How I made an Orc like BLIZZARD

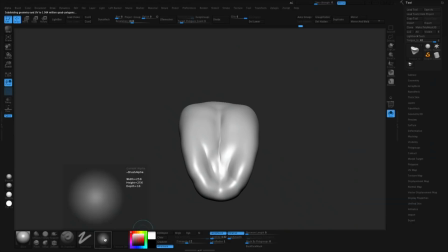I was kind of thinking of him like Lurtz. You can see I did the white hand too. Here I am updating the tongue texture. So this is kind of an example of I went pretty far along and realized hey I don't have enough work here I don't have
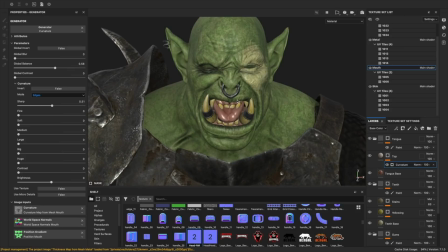enough detail in the tongue I'm gonna need to do something there so you can see I already have the Arnold scene set up I already have the substance scene
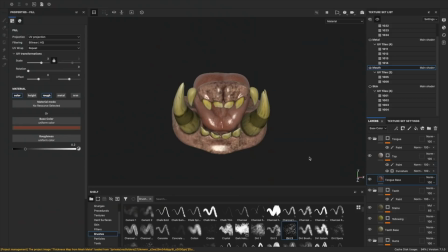set up but that doesn't mean it's too late for me to update a mesh if I feel like it's worth it so I just update that mesh
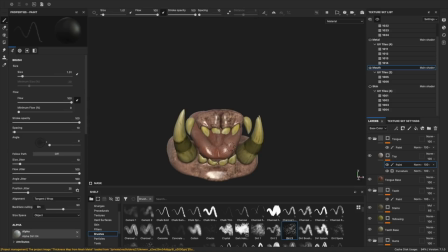replace the high poly do another bake and again that's kind of part of the process so I'm not trying to feel locked in but I am
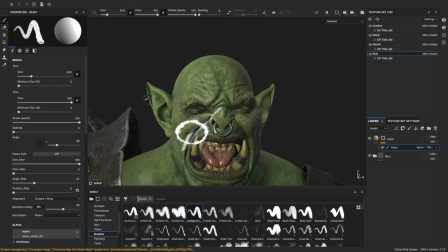trying to move forward so here I am painting that white hand of Saruman right here I went a couple of different ways with this.
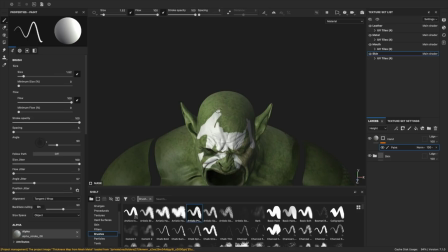Obviously, I just hand paint the hand right here. What I ended up doing though to get it in Arnold and to look a little bit more interesting, a little bit more believable, is I had this actually be a custom mask.
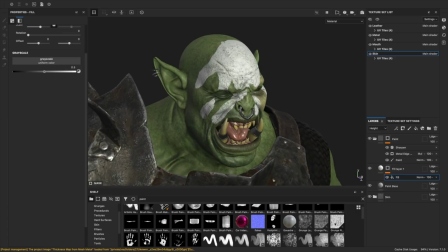So when I'm exporting these textures, it actually spits out an alpha mask essentially of this white hand that I painted.
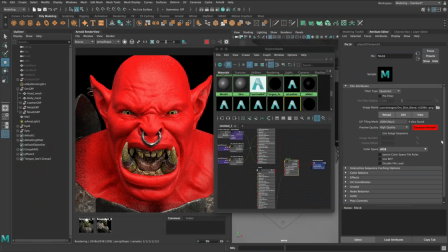And then in Arnold, I use that to drive a layered shader so that the actual white hand,
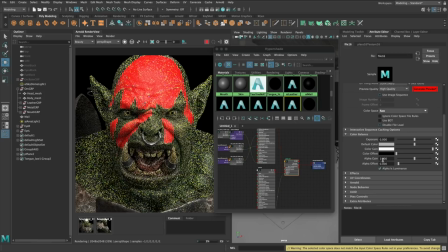you see me setting it up right here the actual white hand is a different material so
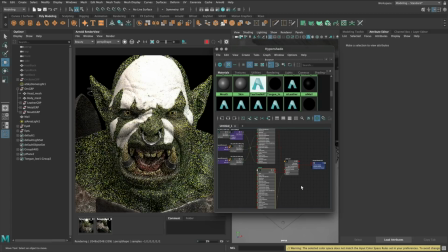I don't make it a skin shader so it's like a dielectric shader it's like a plasticky you know I'm
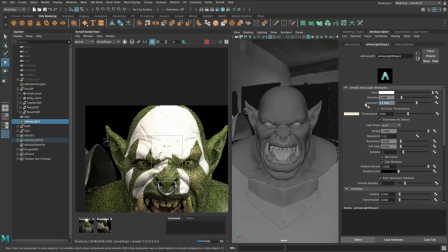trying to make it look like paint essentially but because it's not subsurface and I give it a little bit of height you know I'm really trying to push that
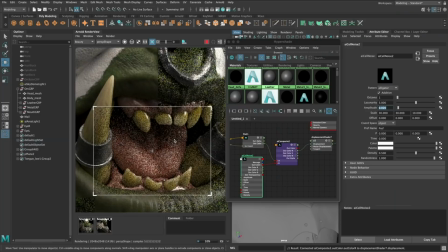material contrast and make it look like it's another material on top of the skin dialing in the tongue now I got my new updates
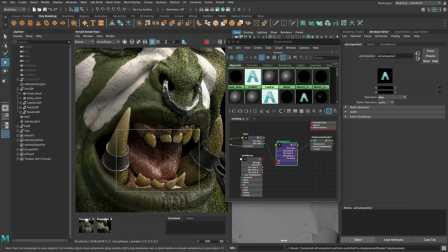that I did that I told you I ran through the process with, but also I'm mixing it with that noise that I always like to mix on stuff.
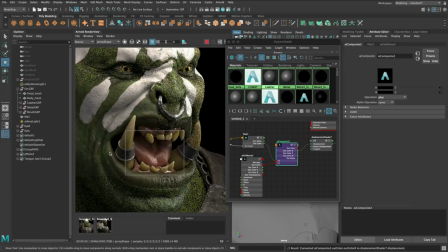That's how I got the crispy details on the tongue. I used that alligator AI cell noise, cranked it up to get some pads here.
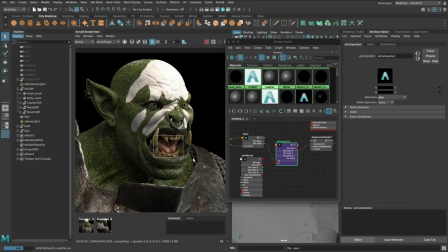You can go too far, but end up making it look like a cat tongue or something, but was happy to do that too.
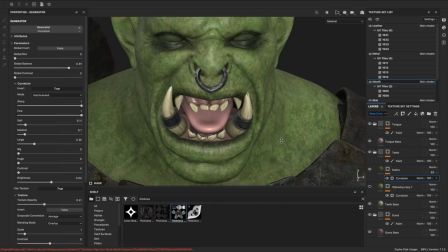I'm always satisfied to see tiny crispy details like that. All right, so I thought the Tusk little jewelry ring thing could use a little bit of something.
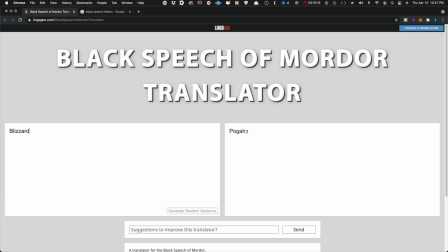I thought it was kind of boring, and it was a good opportunity for maybe a little Easter egg because I wanted to put an inscription on there. So I went to a Black Speech of Mordor translator website. Yeah, I did that and I said that right now.
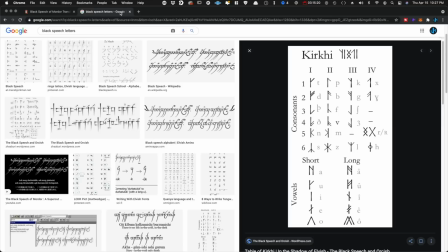And I typed in Blizzard. And then what came up, I put into this Kirkhai or the aka Mordor runes table.
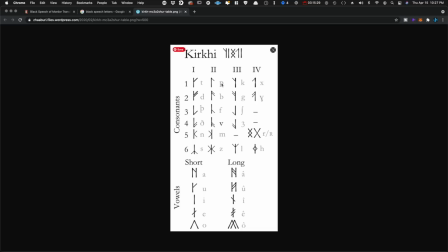And I just used each letter and I did the corresponding rune. Now, is that the right way to do it?
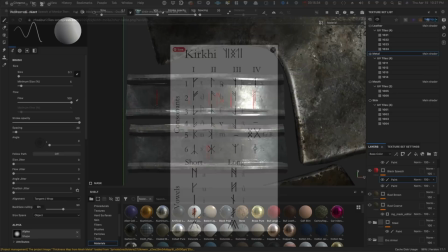I don't know. but it got these cool Mordor runes and then I put them on the tusk.
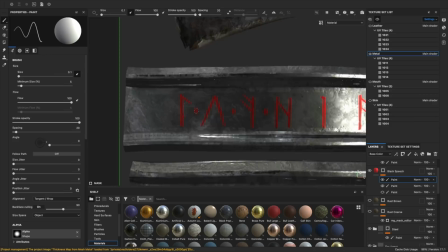So I just sketched it in with red ink first on a simple layer.
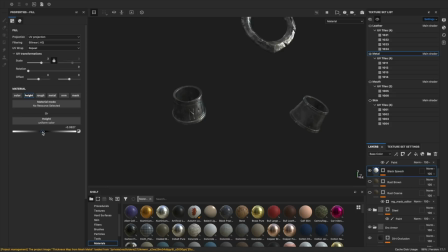And then I use that to, um, make a depression with the height channel. And then I used, uh, an anchor to pick that up in the grime to, uh, you know, finish texture and get some like gunk in there and stuff.
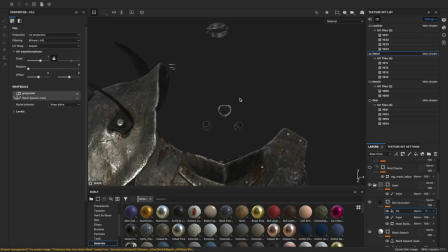But ultimately I'm happy with how it came out. You know, is it readable by anybody?
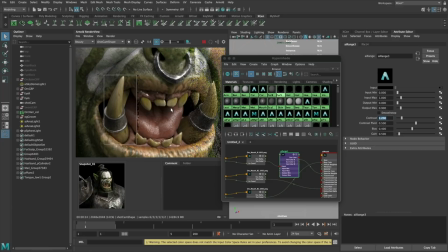No, but I think it helps it look orcish and Lord of the Rings, you know, using these symbols of Mordor.
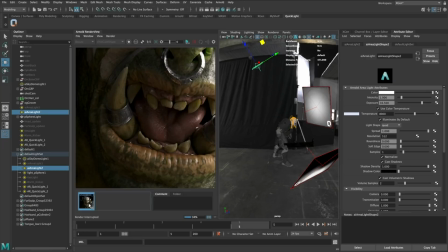So ultimately, I'm pretty happy how it came out. And that's my little Easter egg. If you've made it to this point in the video and you're still awake, drop a polgom in the chat.
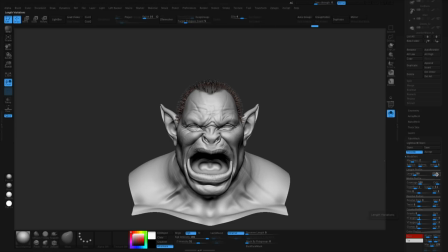Where are my nerds at? All right, so let's talk about some hair. So here I am starting off with fiber mesh. I'm using a preset of mine that I made just for guides. You can get that for free if you're interested in doing this sort of thing too.
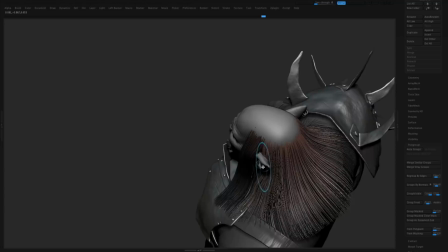This is a question I got pretty common. I always get questions about hair, but because I was going fiber mesh to Maya, people wanted to know a little bit more about that.
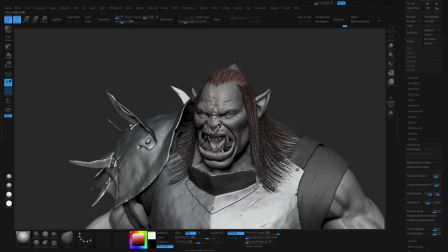I'll probably make a video specifically on that thing down the road,
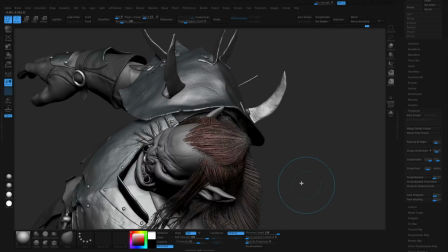but the gist here is that I use fiber mesh to style these curves that will become my guide curves in Maya.
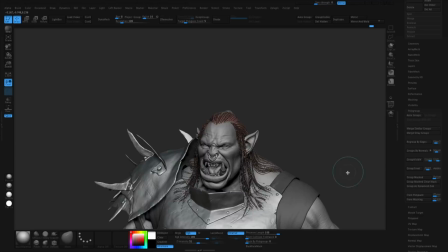And the reason I do that is I find it easier to manipulate a bunch of curves at once using the ZBrush Groom tools.
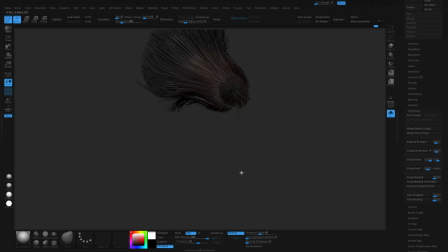I think it's one of the best ways to use fiber mesh, honestly.
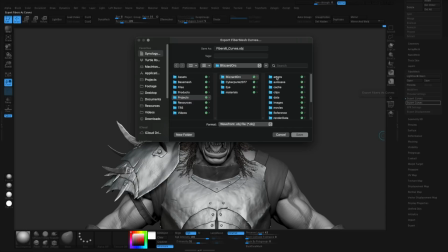And this hairstyle I knew was going to be, you know, somewhat complicated in terms of like the direction, everything, the style. So here I am about to export these curves, exporting the file, and then I'm going to change the file format to MA and then name it whatever I want.
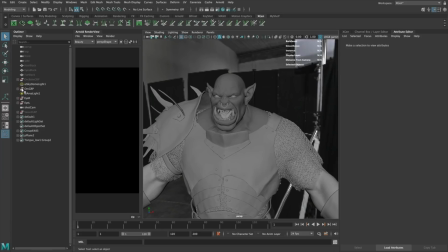And this is going to make curves.